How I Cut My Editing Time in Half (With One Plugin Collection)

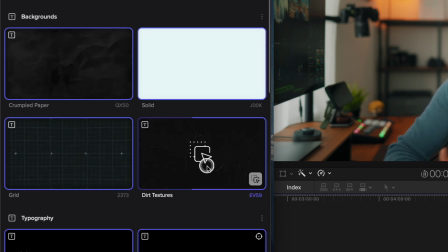I usually combine it with a background overlay to make it stand out more. In my collection, I head over to the backgrounds, and over here I have this dirty texture saved.
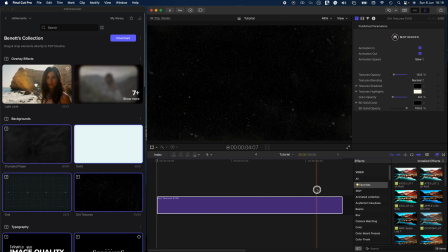I'm gonna select that and drag it over to my timeline. And as I hover over it, you can see that we get this nice background animation.
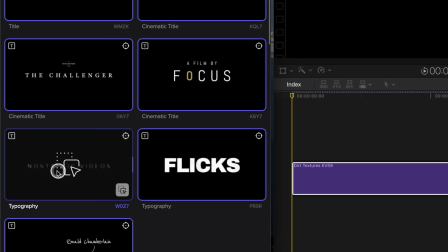The next thing I do is head over to typography. I'm gonna choose this title over here and drag it on top of the dirty texture.
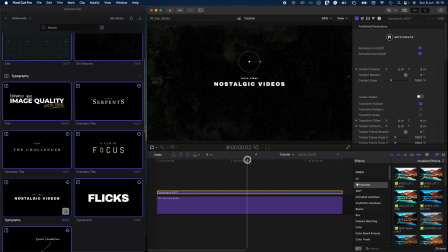I'm gonna shorten it, and this is what we get. From here on, I'm gonna select the typography and then head over to the inspector.
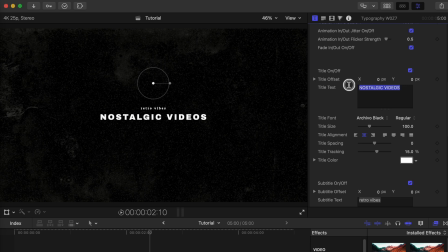And then I'm gonna name the title text, for example, how to add chapter titles. And I'm also going to change the subtitle text to part one.
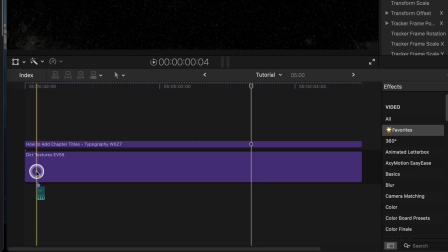Then I'm simply going to add a sound effect. And this is what we get.
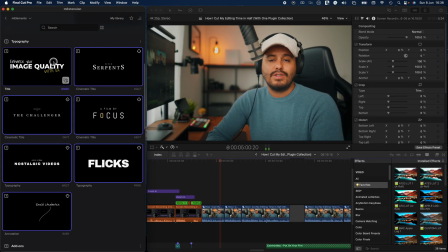Another element I love using is this title from the M How-To collection, and I mainly use it to highlight keywords I mentioned in my video.
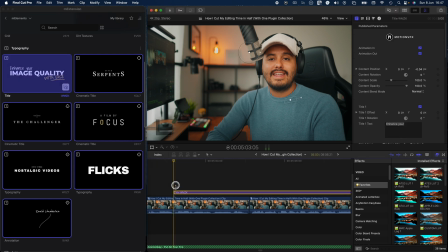So to create that effect, I'm gonna drag this title on top of my A roll where I'm saying keyword, and I'm also going to shorten it.
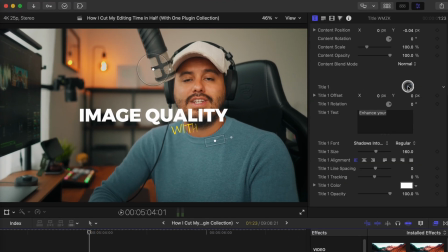And in the inspector, I'm going to disable this first title, and I'm also going to disable the third title. And I also don't want the underline animation that is over here.
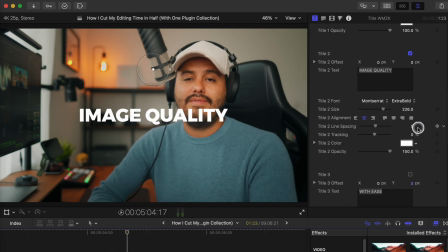So I'm gonna disable that, and I'm gonna change title two to keywords.
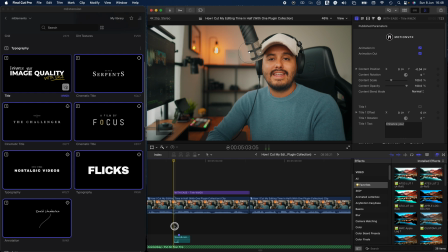From here on, I'm gonna add a sound effect, and this is what we get.
Keywords I mentioned in my video.
So that's really the cool thing about using elements from MotionVFX. You can customize them to fit your own style and use them however you like.
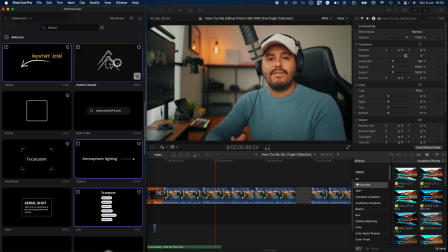Now, regarding add-ons, they're really great for directing viewers' attention to specific parts of the video.
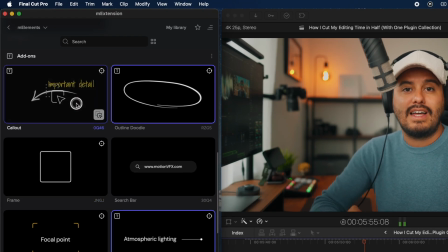One element I use all the time is the call-out feature from the M How-To collection.
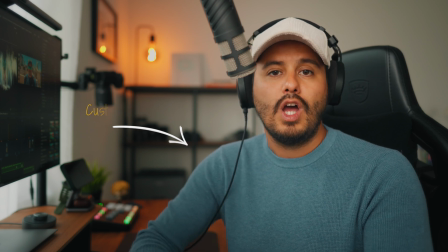What's great is that I can also add custom text to give a more descriptive message, which helps explain things more clearly or highlight important details.
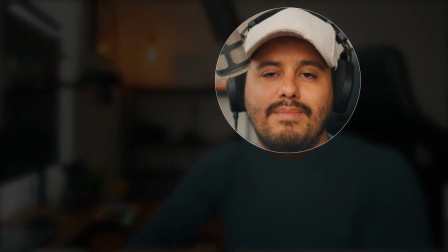Another one I love is the highlight area circle. It blurs out the background and draws the viewer's attention exactly where I need it to be.
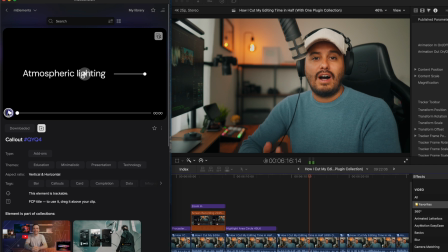Another favorite of mine is this callout element, which I often use to point out specific parts of a gadget.
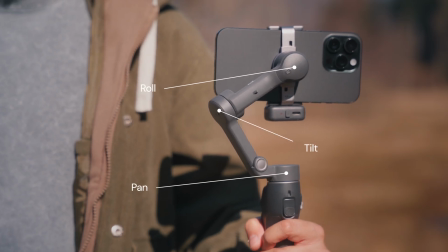Perfect for product breakdowns or tutorials where I want to highlight key features. As someone who runs a tutorial-focused channel, these add-ons elements are crucial for making videos that are both engaging and easy to follow.
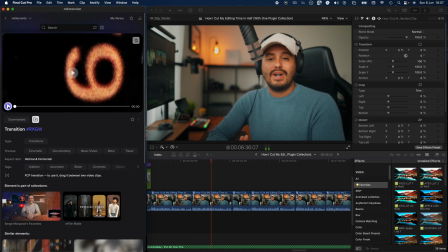Now, I've also got a variety of transitions, and one of my favorite ones is this old film transition from the M Filmmate collection.
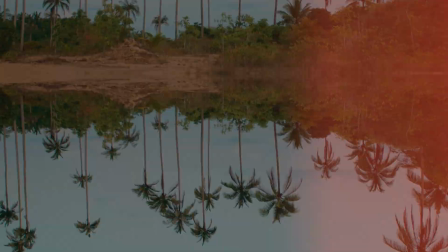It adds a really nice vintage feel that works great for certain edits.
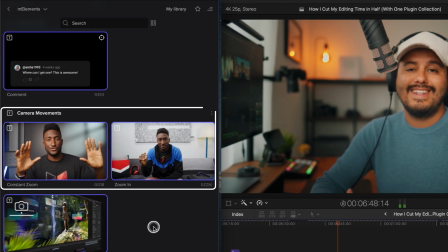Now, another element I use all the time in almost every YouTube video is the constant zoom and zoom in effect from MKBHD's collection. It really helps make static shots feel more dynamic and engaging, which really adds energy to the edit.
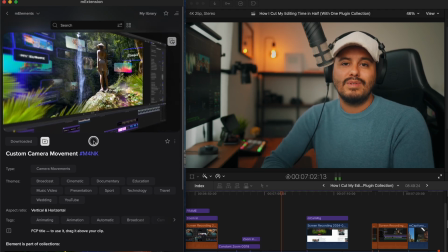Also, the custom camera movement effect is another element I use often, especially when working with screen recordings.
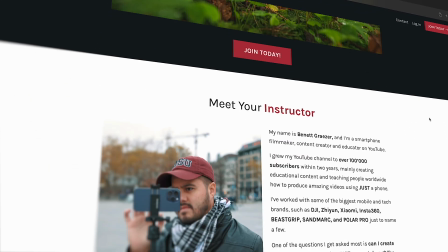It adds a nice 3D motion effect, which makes the footage feel more dynamic and less flat. As a bonus, Design Studio also includes the mCaption AI,
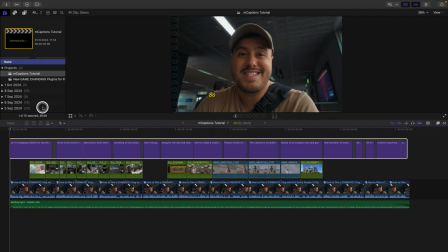a powerful plugin that automatically generates subtitles in over 90 languages.
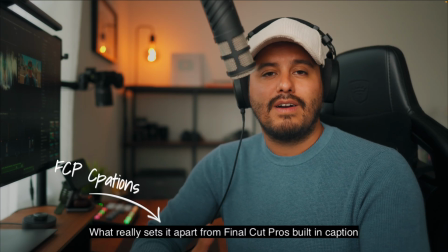It's a huge win if you want to make your content more accessible. What really sets it apart from Final Cut Pro's built-in caption is the styling flexibility.
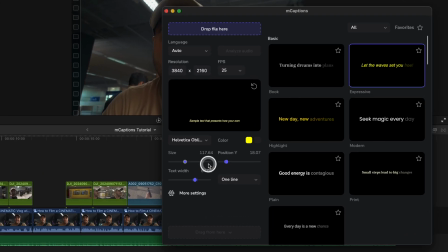With mCaption's AI, you can fully customize the font, size, position, background,
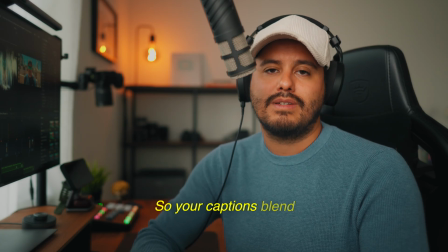and even add animations so your captions blend in seamlessly with your video's look and feel.
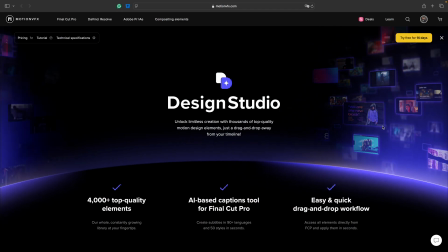So is Design Studio worth it? If you're editing professionally or you're a full-time solo content creator looking to speed up your workflow and make your videos look more polished,
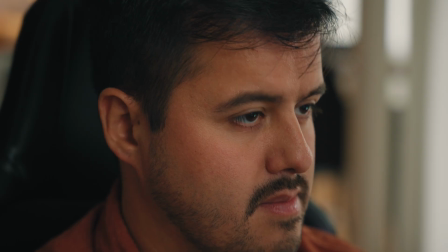then yes. But don't just take my word for it, try it out for yourself. With the M extension, you get free access to a limited selection of elements that you can start using right away.
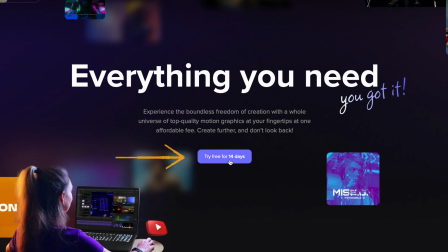And if you want the full experience, there is a 14-day free trial that unlocks everything, including my personal collection. It's a perfect way to explore all the tools and see how they fit into your editing workflow. I hope this video was helpful. If you have any questions, feel free to drop a comment below. I'm always happy to help.